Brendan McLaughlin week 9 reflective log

also a bit of problem solving I couldn't find the original outfit you might remember So back in planning, I talked about how I wanted to have the outfit be a blue buttoned up shirt. I couldn't find that, so I've gone with this blue kind of, it's got blue accents to it, jumper. I still think this plays into Wes Anderson style. I looked at Wes Anderson films, I looked in research and stuff like that. So it does count as a Wes Anderson, I'm trying to get it nice and short. It does count as a Wes Anderson kind of thing, so I think it should be alright. So yeah, the fun is to check the Wes Anderson sequence now, go home, read off footage, check through it and that'll be all the outside sequences done. As I talked about, outside sequences are the most difficult because lots of sunlight, things like that, people, stuff like that. So yeah, doing pretty good. Also I went through the musical footage and it's all okay. It's all ready to kind of be edited and stuff like that, it's all focused, all looking very clean and stuff like that. So yeah, I will just get on to it. It's the sequence and I'll give you an update when I'm done.
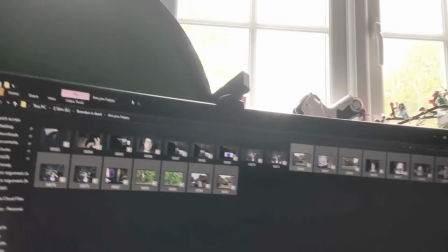Alright, this is just another update from Brent. For me, I put the Are You Happy sequence done.
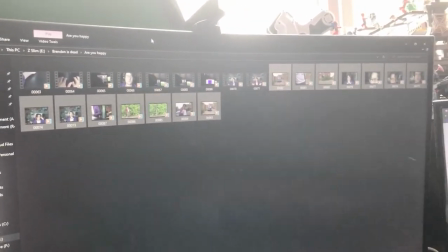I actually really proud of myself. I think I talked about this today and a lot of the other days.
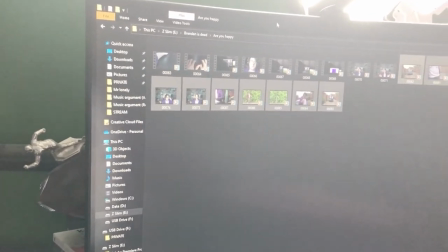I didn't think I could get this done because it's a very chunky thing. but I realised I had a lot more extra time than I thought I was
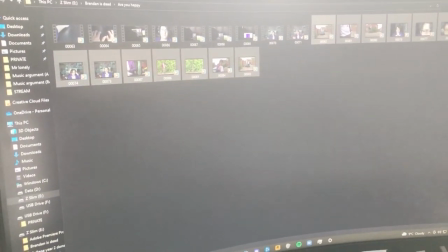much more ahead of schedule and I was really getting into it I was doing really well I had done the West Ham and Ziggler and
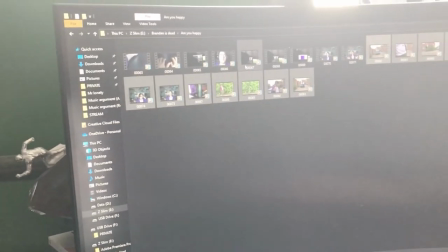stuff like that so I thought I'd take a crack at it and I think I'd done really well
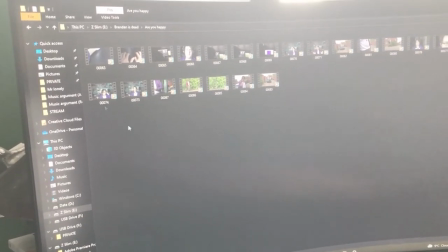there's a couple of challenges to this one this is all about lyric timing the other ones so Mr.
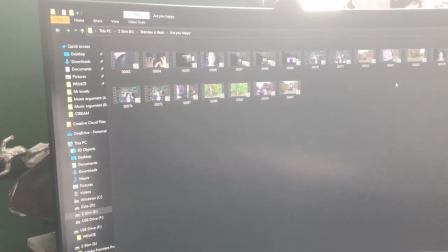Blue Sky was all about timing actions it's more about lyrics there's a little bit in the West Ham and Ziggler
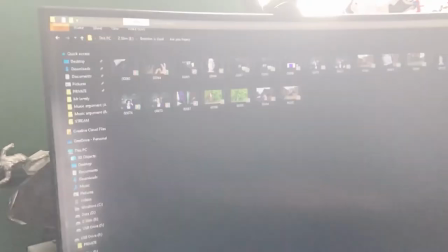but this is very important because you had to kind of very much time it and stuff like that um and i think i done really well um i think i really timed it
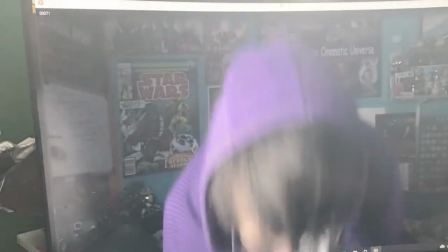well and stuff like that how i i actually changed it slightly of how i wanted to do it so you might remember back in
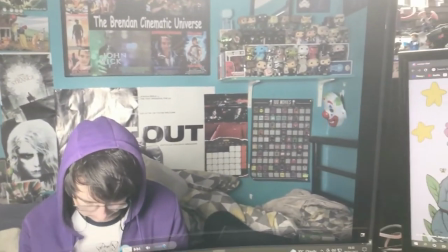the plan it was reaching on me sitting on the chair i started to change it to sitting on my bed just because um my room and stuff and i'm
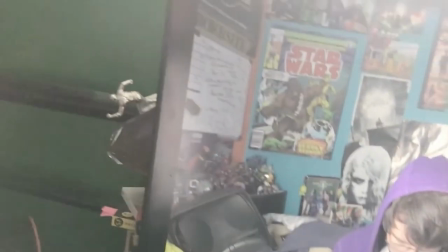pretty tall it actually worked out better um you had a lot more kind of as you can see here got a lot
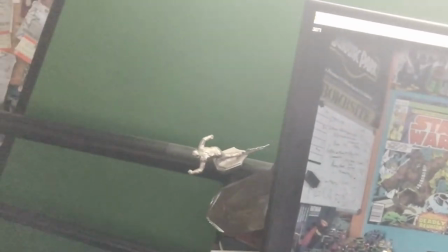more space across the top that i really wanted to kind of add the text and stuff like that to make the text clearer so that's like a little change I made
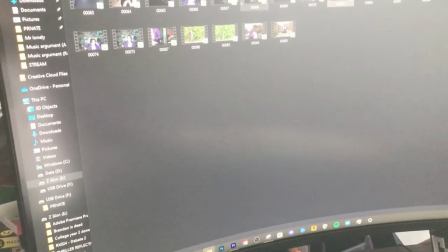of realizing hey you know that works better and stuff like that um what I really like is the kind of darker scenes um these
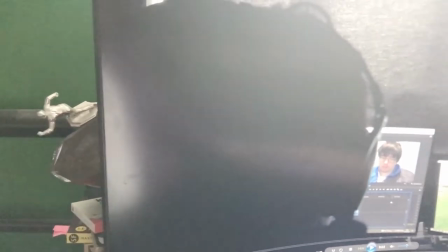scenes um I didn't think it would work out in the planning but I really like how this is the only the lights coming from the monitors and kind of
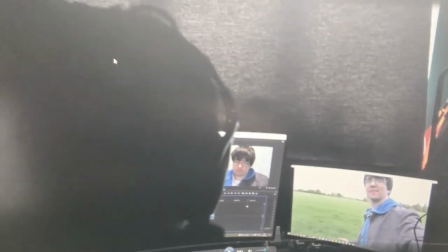projecting onto this person I think that's really interesting and really interesting visual um so yeah
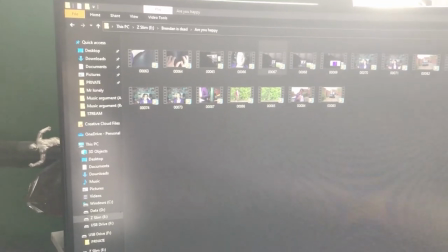I think it's really good like um overall there wasn't a lot of issues with it um i also
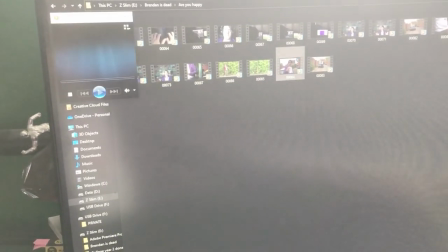got the outside sequences done i think i mentioned that i might not be done but i decided to quickly
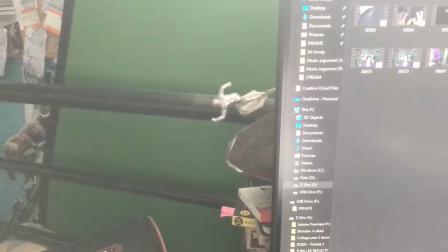get them done and not that difficult um interesting i've done was with this is that um as you notice these are the two exact same shots one with me
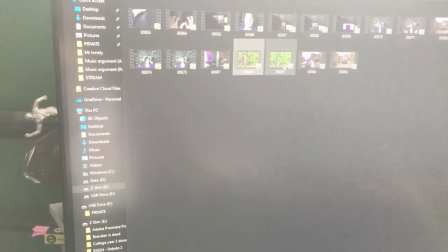one without in the edit i'll be basically um using this shot to make me disappear it's part of the um kind of plot line
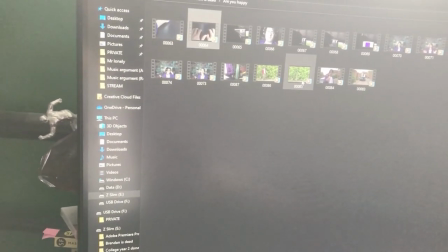i think that's this is loop thing so yeah overall i think the are you happy things went pretty well there was little bits of problems over here and there like the
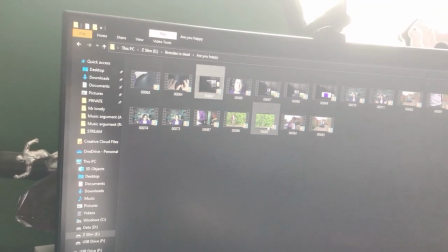tripod kind of broke it's kind of very difficult tripod to use just because i'm not used to using it so i kind
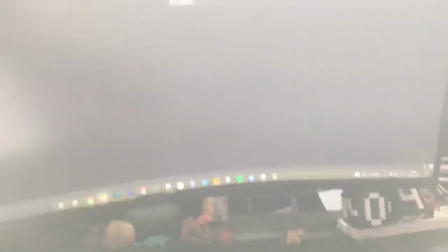of had to fix that lighting was an issue i ran into a problem especially with this
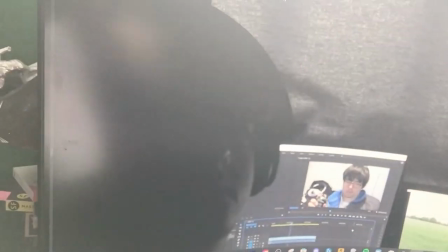sequence that originally the blinds weren't closed and things like that whereas i found that
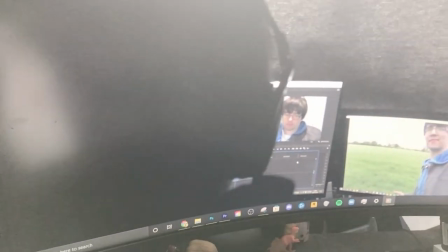sorry sorry about that With the
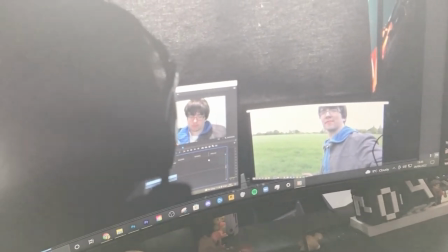blinds closed it made it look darker and kind of projected light on it so that's kind
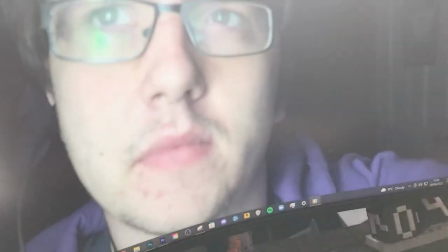of how I used it and I actually used a softbox to kind of create this weird kind of effect
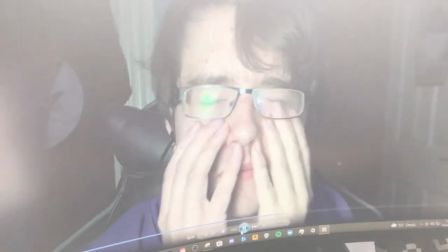to the footage the more kind of darker kind of contemplating footage like here and stuff like that